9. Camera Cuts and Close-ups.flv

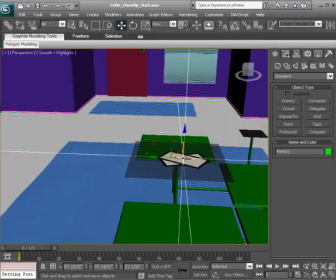(4:10)
We're creating a really basic camera rig so we can pivot from this point of interest. I'll go to the Modify panel and bring down the size of this so it's not too large.
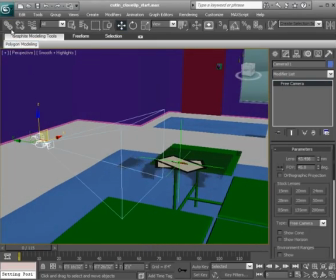(4:25)
Okay, and then from there we can go ahead and take our camera and link it to that helper.
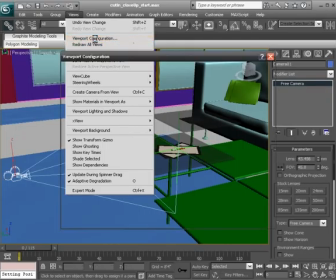(4:32)
All right, now we'll head over to Views, Viewport Configuration, use the two-pane layout.
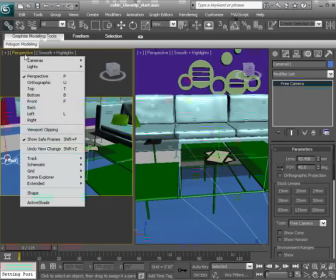(4:41)
I'll press Alt-W and make sure that the perspective camera on the left side is actually our shot camera.
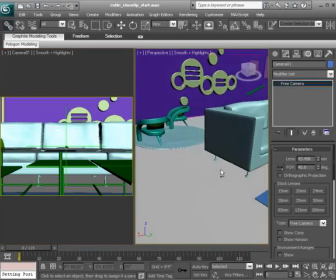(4:47)
And then again, we want to make sure Save Frames is turned on. Now focusing on our perspective camera, we'll select that point of interest.
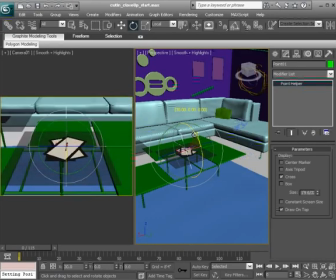(4:56)
And let's go ahead and rotate it up in gimbal mode.
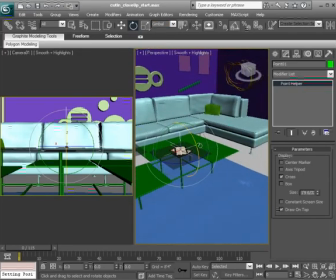(5:03)
Now, when using gimbal here,
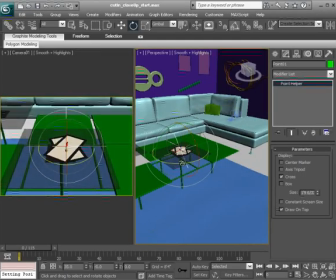(5:05)
what we want to do is make sure that we have a good rotation order so that we can very easily rotate this side to side.
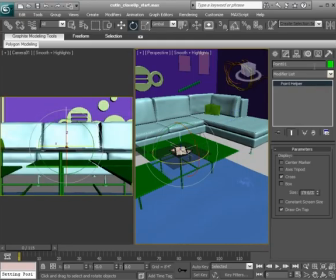(5:15)
And right now, the rotation order is set to XYZ. We could see that underneath the motion panel. If we were to head there underneath rotation, by default, it's set to XYZ, and this is going to work for us.
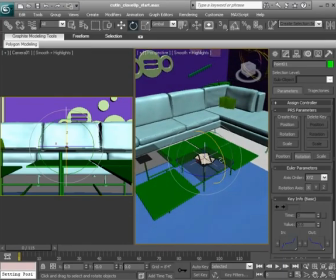(5:25)
So we'll go ahead and leave it the way it is. What I'd like to do now is go ahead and just rotate the camera up.
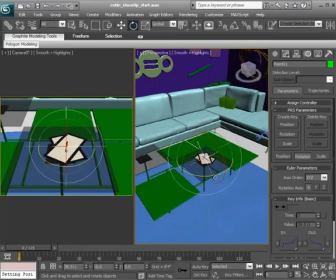(5:31)
It's a good idea to turn off angle snap now. And then we'll go ahead and rotate this camera over to the side.
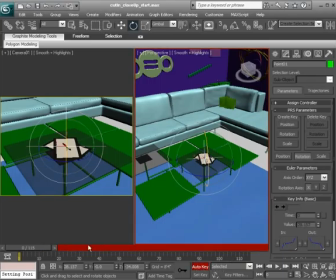(5:41)
Okay, now we'll turn on auto key, and let's add some animation where the camera
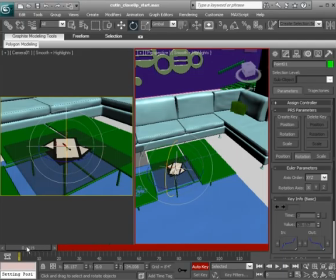(5:48)
pans over while focusing on this point of interest. So let's say to about 85. We want to work with several frames here so we can have the audience read what's happening in this sequence.
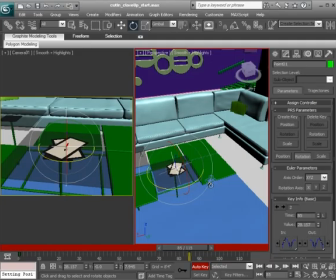(6:02)
So we'll just have the camera just rotate over to our right. So if we were to go ahead and focus in on our shot camera panel and hit play, here's what we end up with.
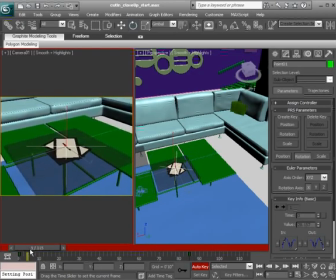(6:16)
Now, what I don't like is the ease out of the first key and ease into the second key. Let's say if the shot was going to be added to a shot previous to this. If we have this ease out and ease in rather than a continuous path, it may break the illusion somewhat.
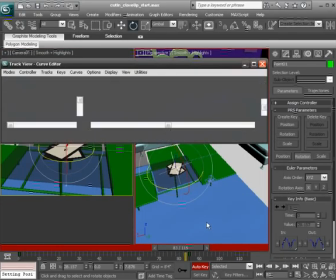(6:35)
So I'll go ahead and right click and head over to the curve editor and take the rotation Z keys. With them selected, we can go ahead and set them to linear interpolation.
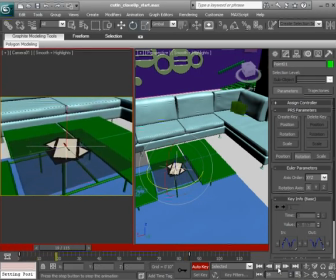(6:54)
Alright, so now if we were to go ahead and hit play, get something that's a little bit better. Alright, so the next step is to animate our close-up where we eliminate all the non-essentials and focus on what the audience needs to bring their attention to.
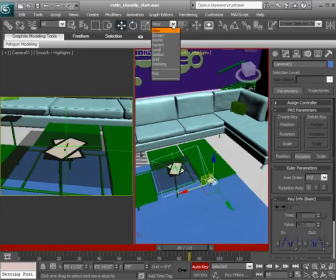(7:13)
So here we can go ahead and select the camera, go into the move tool. We'll have this set to local, which will be a lot easier for us to zoom in on this pen. Okay, so from here, I'll go to frame 84, the last frame of the camera's pivot animation, and we'll go ahead and set a key.
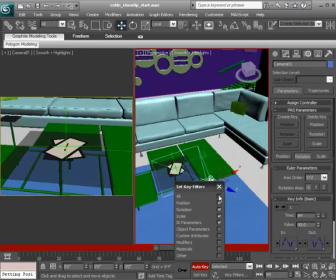(7:32)
Checking our key filters, we'll again make sure rotation and position are checked on. Then on 85, this is where we're really going to zoom in.
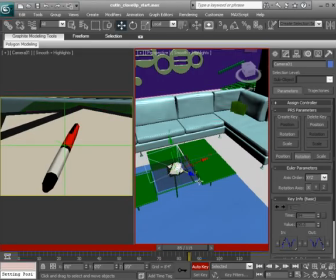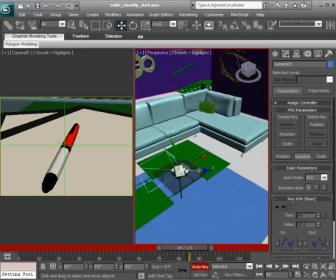(7:50)
Okay, and what I'd even like to do is head back over to the pivot control,
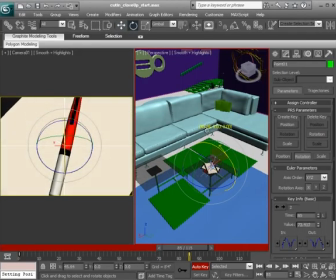(7:55)
that helper, and go ahead and rotate that up so we have more of a top view of this pen.
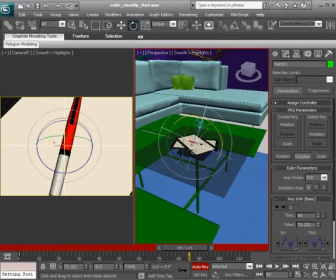(8:06)
And something we also don't want to do is break the plane, as they say, where we cause the
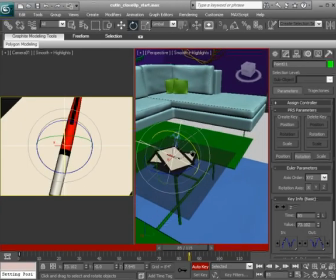(8:13)
continuity to break because the angle of the pen kind of flips, and we'll discuss that in an upcoming lesson.